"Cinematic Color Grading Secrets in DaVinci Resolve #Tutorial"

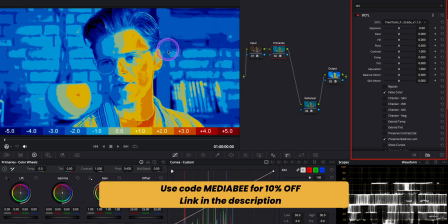The right side of the subject's face is catching some sunlight, so it is expected to be a bit overexposed.
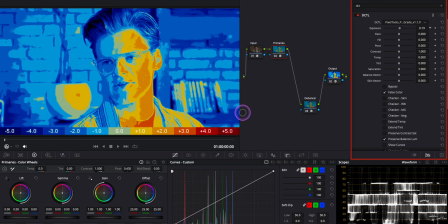In fact, we can even push the exposure slightly more to lift the shadowy side of his face.
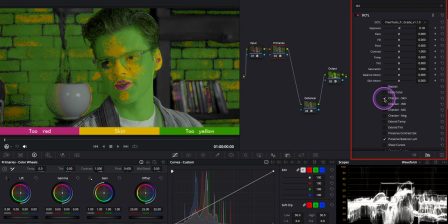Another feature I love here is the skin tone checker. In this case, the middle of his face shows yellow, which means it is good. Whereas the sides shift a bit toward green, but given the sunlight on his face and also the shadow on the other side,
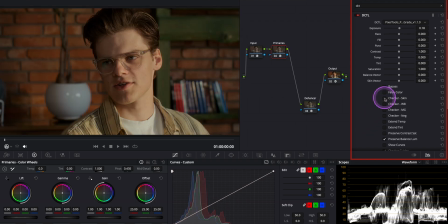that variation is totally acceptable, so I'll leave it as is. There is also a white balance check built in. If you look at the white vase here in the background, it is showing up green, which confirms our image has a solid color balance.
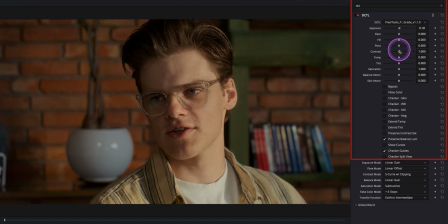So I'm not going to make any further primary adjustments here, but you can easily tweak contrast, temperature and other settings here if needed. Just like this, if you want a more contrasty grade.
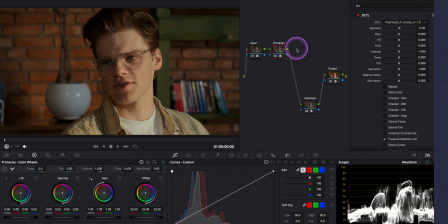Let me cancel these. Now let's move on to the secondary grading. I'll add a new node for sharpening to give the image a cleaner, crispier look. First, here I'm selecting the Sharpen tool and setting both the softness and level to 50.
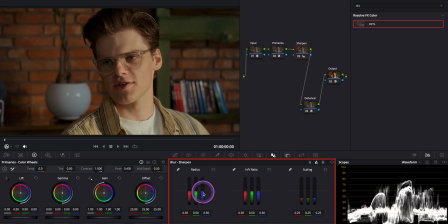Then I'll push a bit of sharpness.
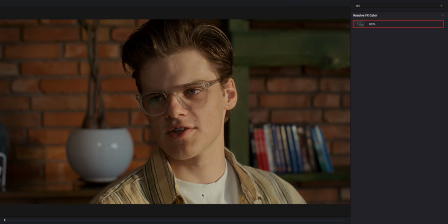Okay, as you can see, the sharpening is currently affecting the entire image, but I only want it to enhance the highlights.
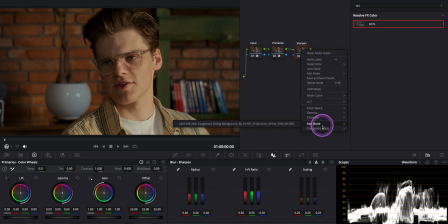To control that, let's add a matte node. This helps isolate the highlights.
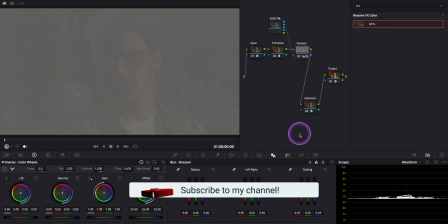So the sharpening effect we applied is now focused just on the brighter areas of the face, as you can see.
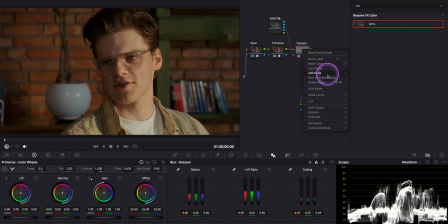Next, I'm adding some glow to enhance the highlights. Again, I want to affect only the bright areas, so I'll connect the blue alpha input to the same matte node.
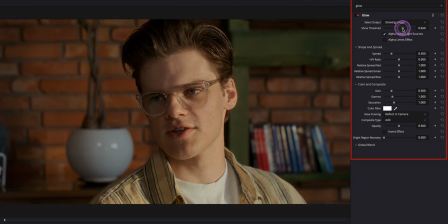Now let's adjust the shine threshold. Somewhere around here looks good. Yeah. I also like to keep the spread on the lower side to maintain a more natural, subtle glow. Alright, let's check the before and after. Perfect.
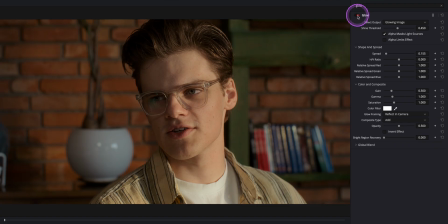Now we've got a healthier, more lively skin tone.
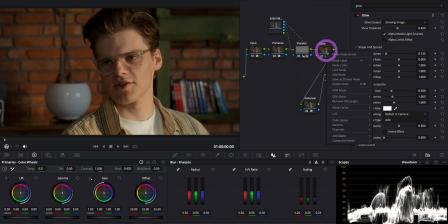At this point, I want to soften the highlight roll-off just a little. Let's use the HDR wheels to see where the bright side of his face sits.
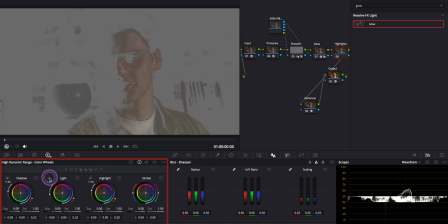It is not in the highlights range, but yeah, actually it falls under the lights wheel.
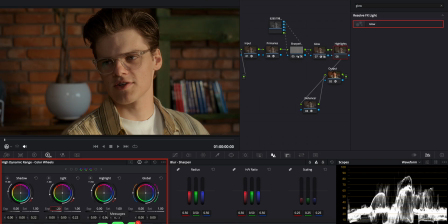I'll lower it by about 0.20 for a softer, more natural look. Great. In the next node, I want to add the Soften and Sharpen tool. It is a subtle way to clean up the image while still keeping that filmic organic feel.
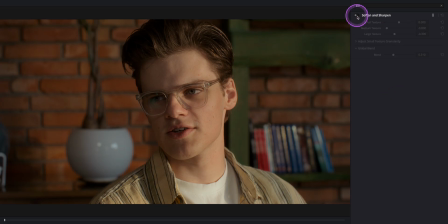Let's check the before and after. Yes, it is subtle, but it's doing the job.
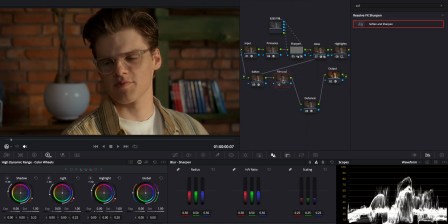Okay, now let's add the film look grader for some fine adjustments. Here I'll start with a clean slate. My goal here is to push the image just a little more toward a cinematic feel, and nothing too extreme, just a subtle shift away from a typical video look.
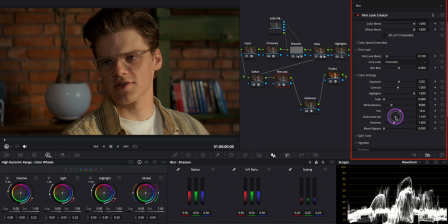Here, if you want a punchier image, you can use the subtractive saturation. This one increases saturation by reducing the brightness in the saturated areas, which helps preserve skin tones. Here we can also add some richness.
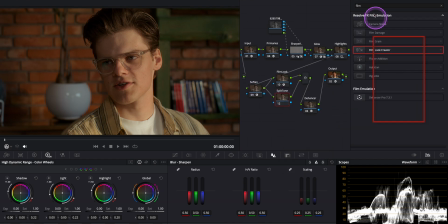Nice. Now, it is time for the split toning effect. For this, I'll be using the split toning detail by PixelTools. There are a couple of options here. First, there is the advanced hue split toning. This one lets you adjust the hue for different tonal ranges,
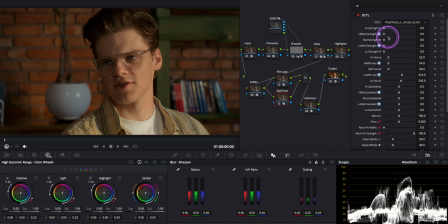highlights, high mids, mids, low mids, and shadows, all independently.